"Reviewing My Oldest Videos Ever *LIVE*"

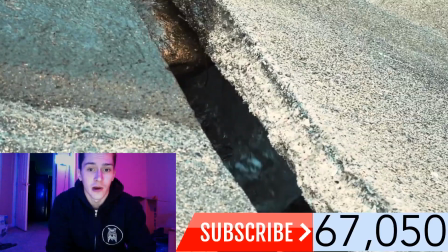running water. This is that area where I talked about in the last live stream that I was standing at.
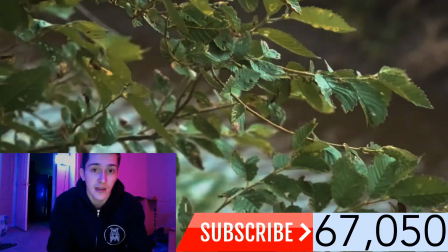That's kind of dangerous, but at the time that I was standing there in the last live stream and I showed you guys, it was pretty dry.
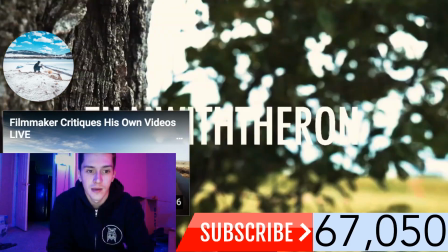This time it was running all the way down. So yeah, basically just a video about nature, you know, good vibes.
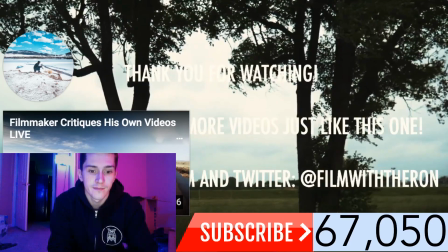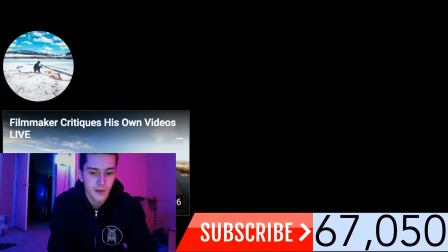Alright.
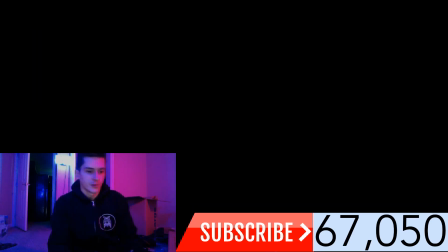Moving on to quick edit number 12. This one is called One with the Sky. Now this one, for some odd reason, I think it's the music choice I chose because I had a lot of people that were upset.
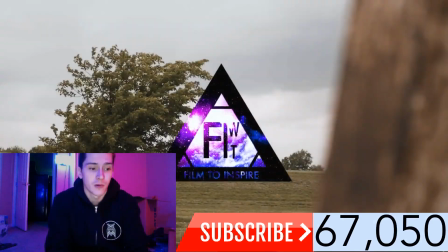For some reason, like on this video, people were really upset on my music choice.
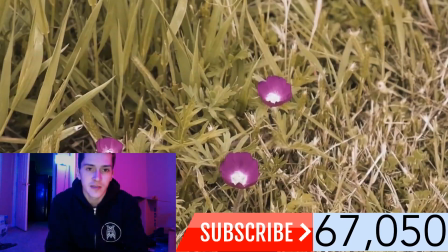And I have some critiques myself, but it's not the music. It's more so the color grading.
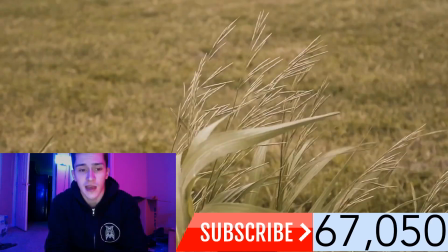The color grading was just way too warm. Like as you guys can tell, it's a little bit too warm.
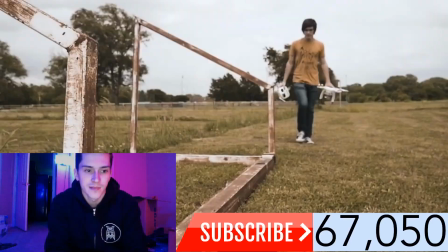It looks like it's like super summer heat, and it wasn't really that hot.
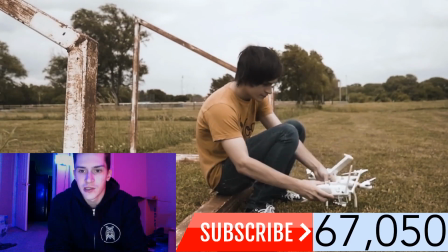And this right here, it has kind of like a vintage kind of look, like a vintage warm vibe.
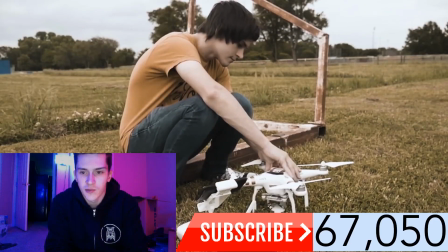And I wish that I didn't do as much warmth on this because it just doesn't look that good.
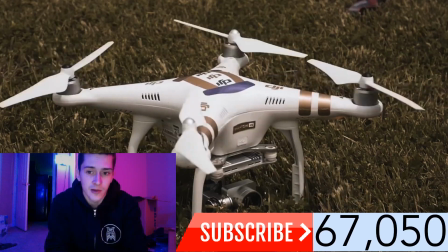Especially this shot right here. And you can tell there's something off with that. The grass doesn't look right.
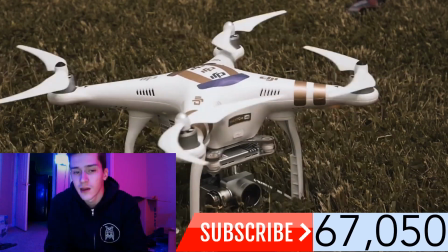It's not green enough. So I wish I didn't color grade it that way.
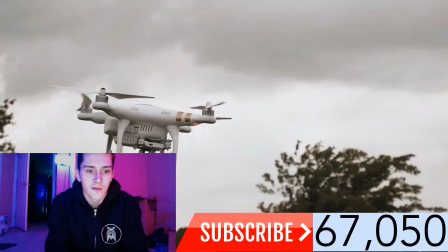But basically this is a montage of me flying the drone. And I like some of these shots. I mean, they're kind of cool shots.
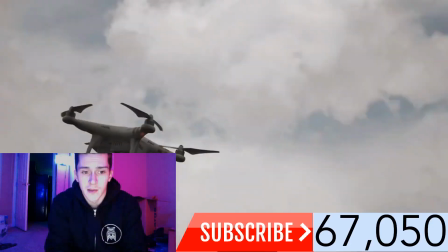But, I mean, the color grading is just a little bit off.
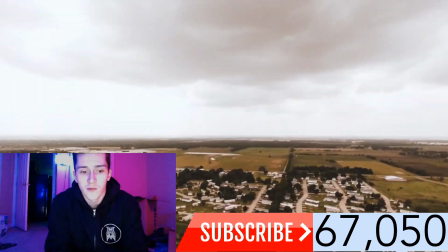So this shot right here, I wish that I would have chosen a different color grading technique.
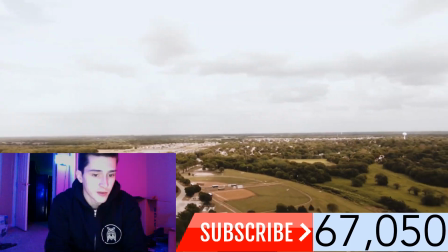Because at the time, I thought this was good. And looking back, it's not too good.
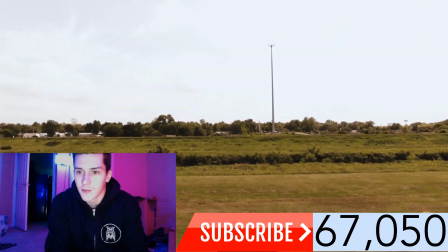So, not really one of my favorites. I'll just say that.
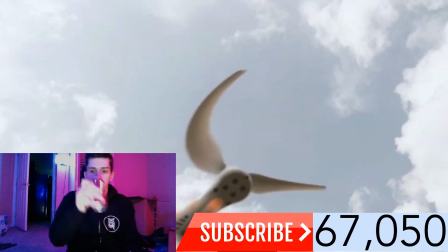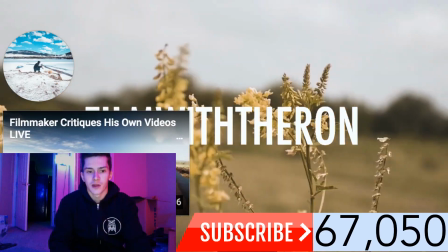It's kind of cool how I incorporated that shot though. You know, when it came down on the ground, showed my feet.
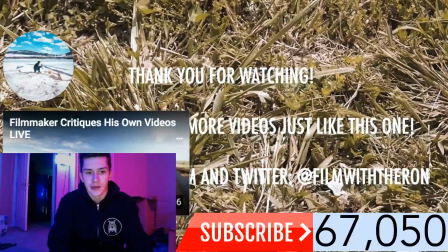This right here is actually showing an insect, I believe, on the grass. Look closely.
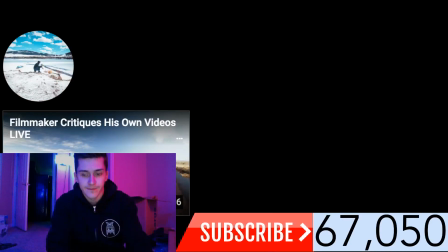Yeah, that's pretty much wrapping up quick edit number 12 there. See, we've been doing this stream for almost 20 minutes now.
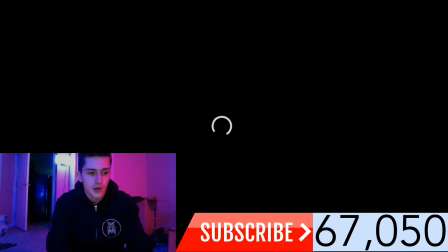Man, time goes fast. This one is called Exploring an Abandoned Airfield, quick edit number 13.
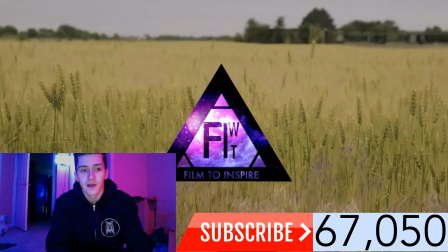This one, I was actually driving around and I found this spot, which it's not really like an abandoned airfield,
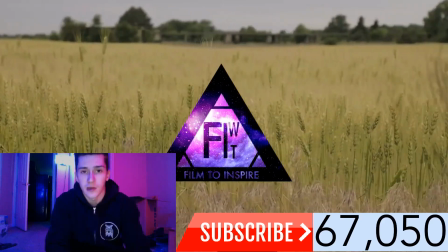but it was an airfield that's not being used, and it's, I think, like a private airfield,